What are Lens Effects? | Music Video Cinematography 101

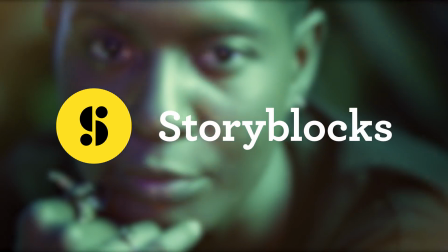0s
This episode of Indy Mogul is brought to you by Storyblocks. You know what I'm saying?
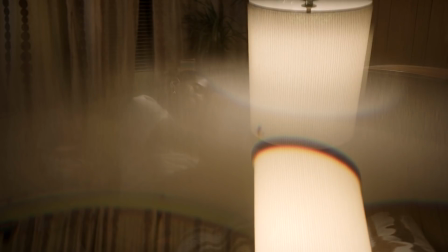5s
It just adds like a haze. The texture. Here's an easy example of this is too much. Yeah. Oh, dude, that's nice.
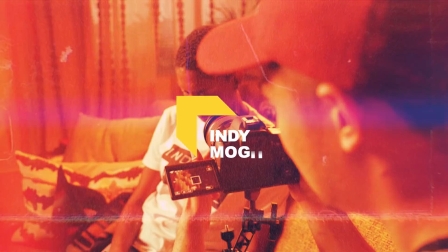13s
I like that. You're not gonna get that effect trying to edit. Yo, what's going on, Indy Mogul?
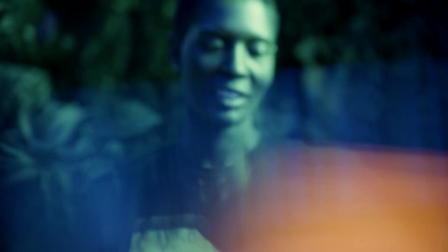19s
Today, we're gonna show you guys how to do this effect. Basically next to no post-production or budget. So to do this, I got my buddy Jakob Owens here. Jacob, tell them a little bit about the credits that you worked on. Yeah, I just came off shooting at ESPN 30 for 30 film, Chuck and Tito.
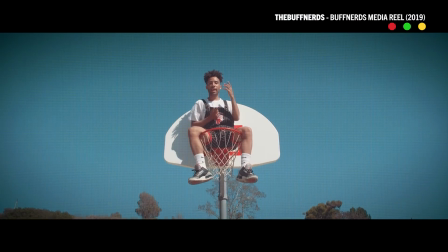34s
Always, doing music videos for the likes of Futuristic, Kyle, Tyga, Bone Thugs, just a bunch of artists across the board. Yeah. And yeah. Tremendous amount of music videos, but this effect that we're talking about today does not just apply to music videos. Correct. We're talking about what today? We're just gonna be doing some in-camera lens effects that honestly you can find with objects, like everyday objects that you can find around your house, or you could pick up easily at like Lowe's or Target if you wanted to.
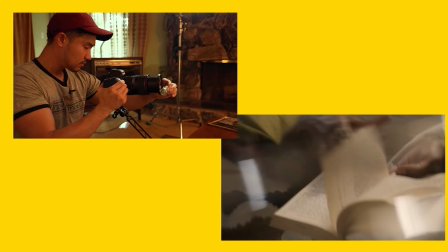60s
Just some really cool effects that you can do for cheap, easy, quick, and they look cool. Home Depot and Target. You hear that, Indy people? Okay. Yes, we're gonna shoot this on a red, but we're also gonna shoot this with a 6D Mark II. So no complaints about budget or anything like that. Why is it important to be able to shoot this stuff on set?
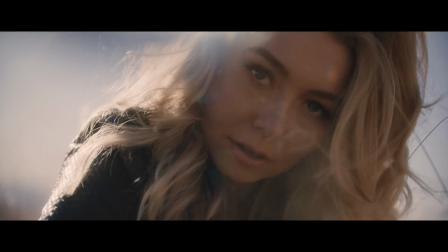76s
There's certain things you can't replicate in post, like with the way like the sun or light on the set bounces off whatever you're using or throwing in front of the camera,
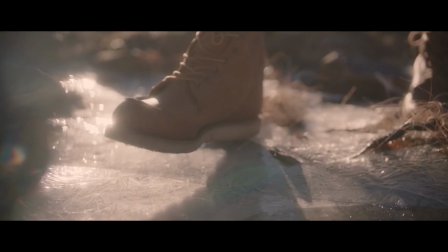83s
and the way it interacts those glass pieces with the lens is just something that, again, you can't replicate that in post as much as you want to. You can kind of create a similar effect, but it's just not, all the way there. It saves you time in post because you don't have to try and make it look that way. You shot it that way, so you're already done and good to go. So, but two, it's not something you're just gonna outgrow. Like feature films, I see tons of projects.
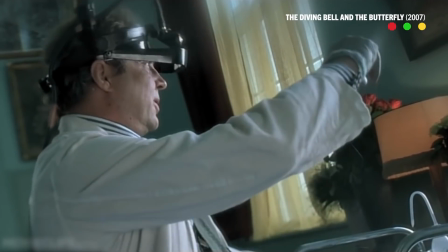105s
Feature films, TV shows, music videos, every single one of those things use in-camera lens effects.
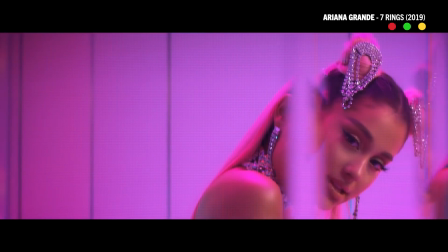111s
Like there's all different types of, big budget production stuff as well as indie stuff that use in-camera effects. It's anytime that you see like a strange optical distortion that's done for stylistic effect. Right. We're gonna be showing you how to recreate that today. So you ready to do this? Let's do it. In-camera lens effects with Jakob Owens, let's go. Okay, so we are shooting this with two cameras today. We got the Canon 6D Mark II. For all the people out there complaining and saying that the camera is the most important thing, it's not the most important thing. We'll get to that in just a minute. And we've also got Red Helium 8K. Cool. Yeah. Jake, what is the first thing that we need to know to actually make these effects work? I would say the first thing that you need to know or you need to take into account is your focal range.
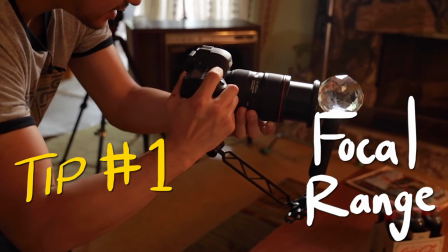151s
I would say anything 35 millimeter and beyond. 50 and beyond is usually like where you like to stay at.
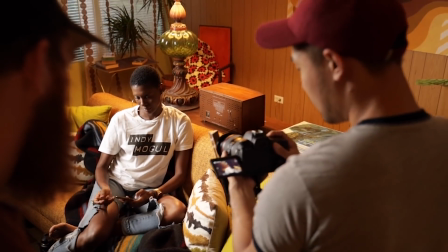156s
Like 50, you kind of get the most bang for your buck with any sort of lens effects because it just kind of really,
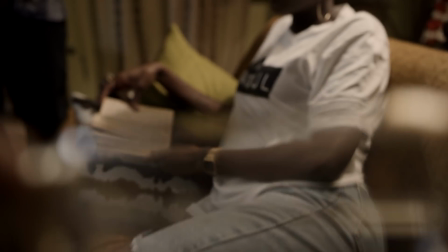163s
softens like what's in front of the lens, and so you're not seeing like, oh, there's a light bulb in front of the lens. You know what I mean? So using a tighter focal length is just probably the most key and central thing to getting cool in-camera effects.
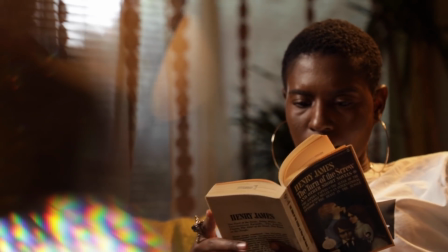175s
When we're looking for actual optical lens effects and objects to use, right. What kinds of objects are you looking for usually?
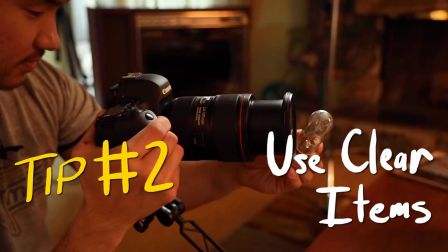180s
Anything that's like clear. So any type of glass that's not like opaque, you can see through it.
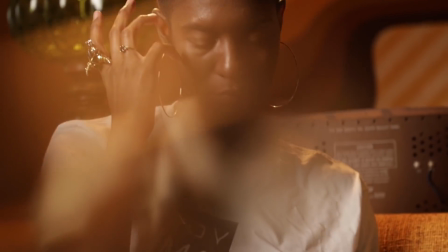186s
So like a wine glass, a light bulb. If you can see through it with your eye, then the camera's gonna be able to see through it.
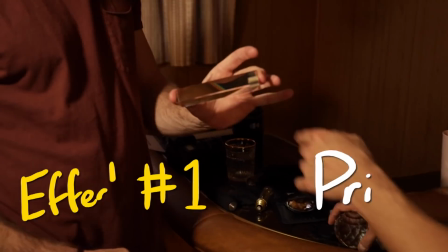192s
First up, we've got Prism. Yeah, and what is this used for mostly?
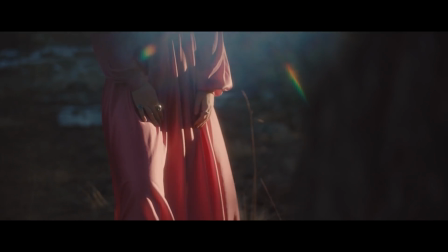195s
Again, just like, I would say anything like photography or video, just kind of getting cool reflections and refractions.
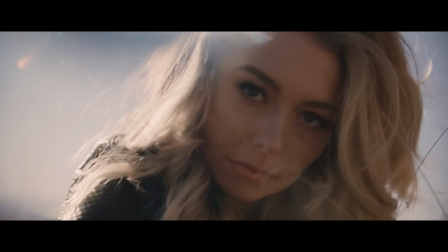201s
Like it'll, with a prism, you get a little more rainbow-like effect, you know what I'm saying?
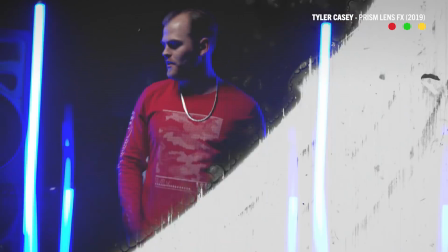206s
So it just, depending on which side you shoot it and how light's hitting it, you can get a ton of different effects with it.
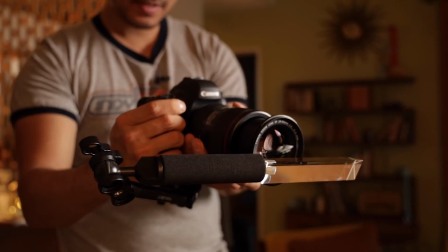211s
But a prism's a really cool way to get some cool stuff. They're hard to like turn because they're kind of slick and they only have like 3 sides, so it's hard to like dance it and then you dirty it up by touching it. Yep. So this one, actually, throw on this handle. All right. Now we have much more control, full rotate. What I would do, in this instance, I would mount it to the actual camera body.
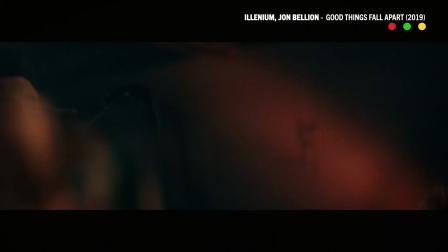234s
So again, it feels like a part of the lens. Got it. If we were doing like a performance music video where there's a lot of movement, artist is moving around, then you dance it in and out, you get a lot of cool stuff.